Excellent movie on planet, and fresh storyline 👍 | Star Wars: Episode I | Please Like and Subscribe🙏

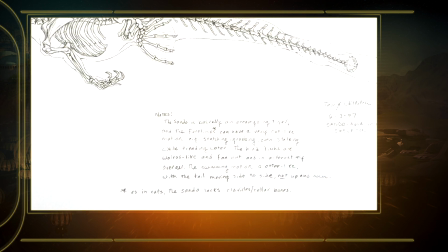[20:37]
There's a lot of panther, there's a lot of tiger in this animal, crossed with an otter, a little bit of whale,
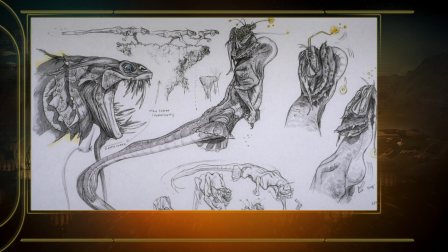[20:44]
and a little bit of deep water fish, just for the luminescence and a little bit of the tail. In my biology of this creature,
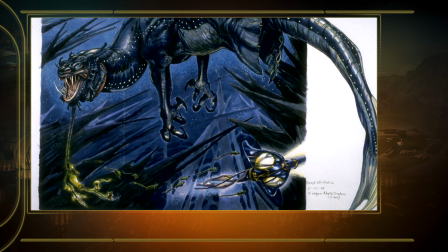[20:53]
not only does it have gills, but it does have some lungs.
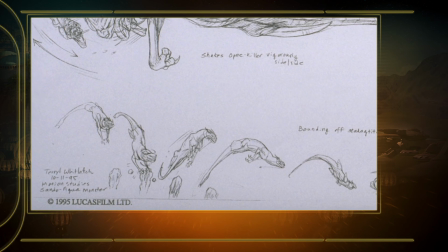[20:56]
It can haul itself out on the surface if it wants to, say, snatch a large, oblivious mammal thundering by, it can.
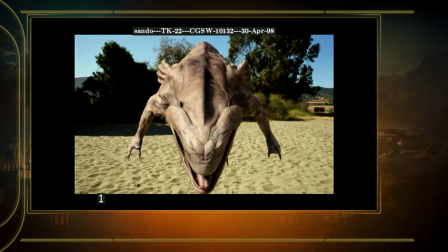[21:04]
When I saw this creature on screen, I was absolutely thrilled.
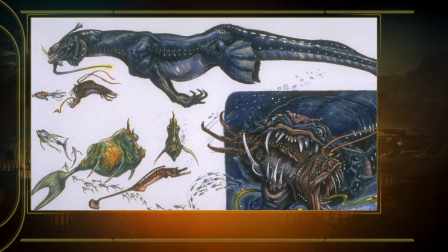[21:10]
This was just probably about my favorite creature that I worked on. I pictured it in my mind being awesome, but to see it that way and to
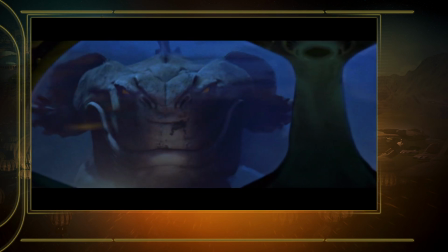[21:19]
see just the shots of going over its back and how long and large and detailed it was. I wish that they had the budget to show more of it and more of it and more of it.
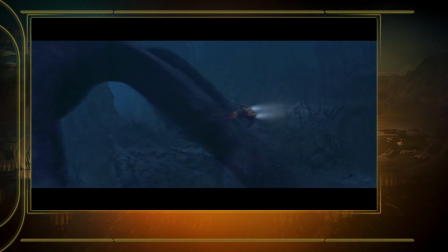[21:32]
Star Wars creatures are animals that you can relate to. You think I saw something like this in the zoo or the aquarium or my dinosaur book.
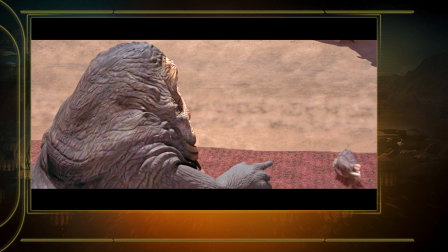[21:42]
I think I can imagine being able to ride that creature, to pet it, to run away from it, that it could exist.
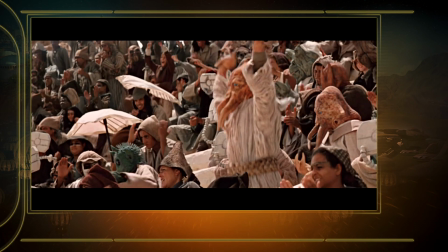[21:52]
And it makes the movies real. And I think that's where George had his genius. And he allowed me and my other co-workers to do that, to say, let's bring some things to life. What an incredible opportunity.
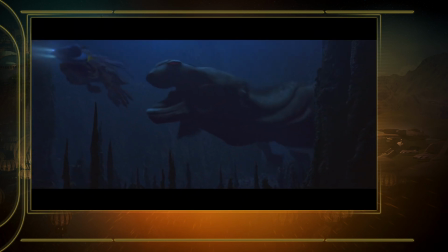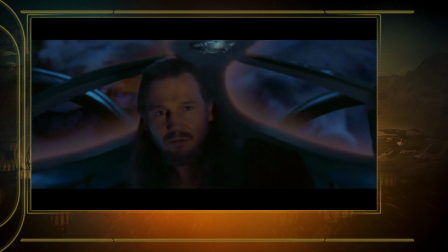[22:12] There's always a bigger fish.
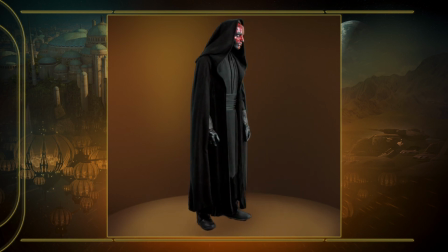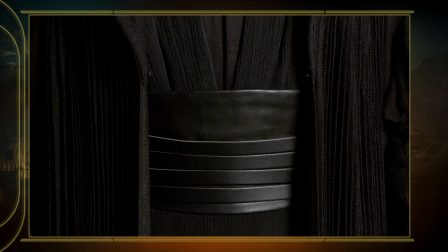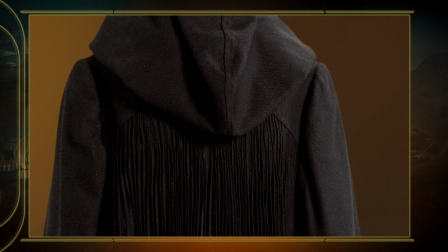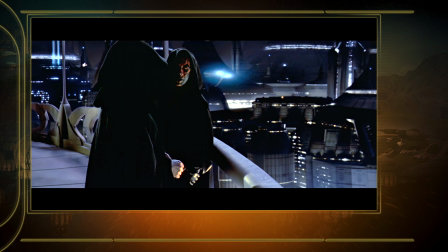[23:10] At last we will reveal ourselves to the Jedi. At last we will have revenge.
Well, the Darth Maul character isn't based at all really on anything in the other movies.
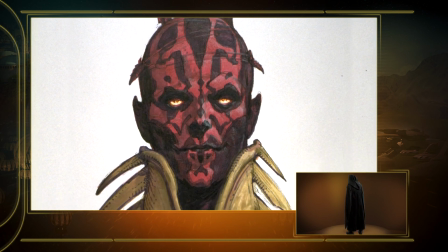[23:21]
I think George Lucas wanted him to obviously have a feel with dark cloak,
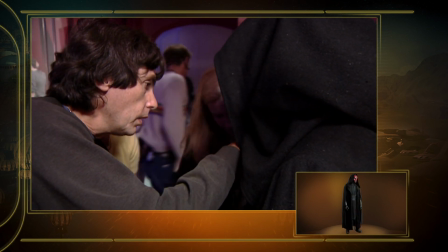[23:29]
dark colours, and also quite a lot of talk of sort of samurai warriors and
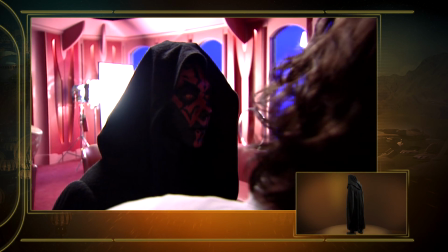[23:35]
links with the East, the sort of warrior cultures from the East, and the sort of costume that would enable the character to do sort of movements,
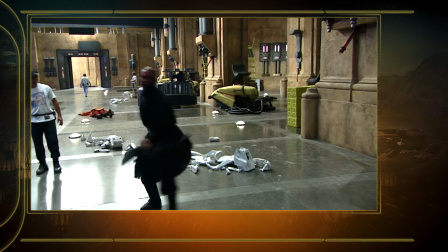[23:45]
quite large, sort of stunt-type fights with some interesting movement in the costume.
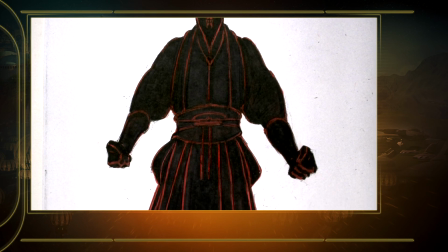[23:54]
As soon as you start to move, the fabric sort of spreads out on the top layer,
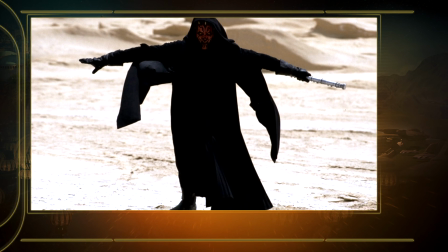[23:59]
and then underneath it has a sort of a slightly Japanese feel with lots of layers that would, in Japan, have been sort of armoured layers, and we've done them out of different weights of fabric. He has some prosthetics on his head, and then his whole face is painted.
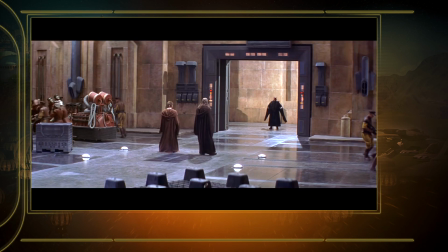[24:14]
You obviously have to allow for the problems with keeping a hood on a head over the top of horns
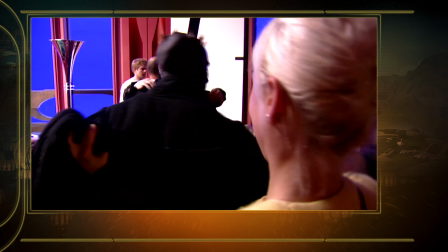[24:22]
without causing the actor any discomfort. So we tried to keep the fabric fairly light, but also fairly dense,
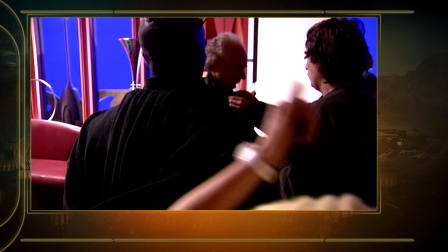[24:30]
but dense enough to give us a movement, to give us a sort of movement we wanted in for the fight sequences.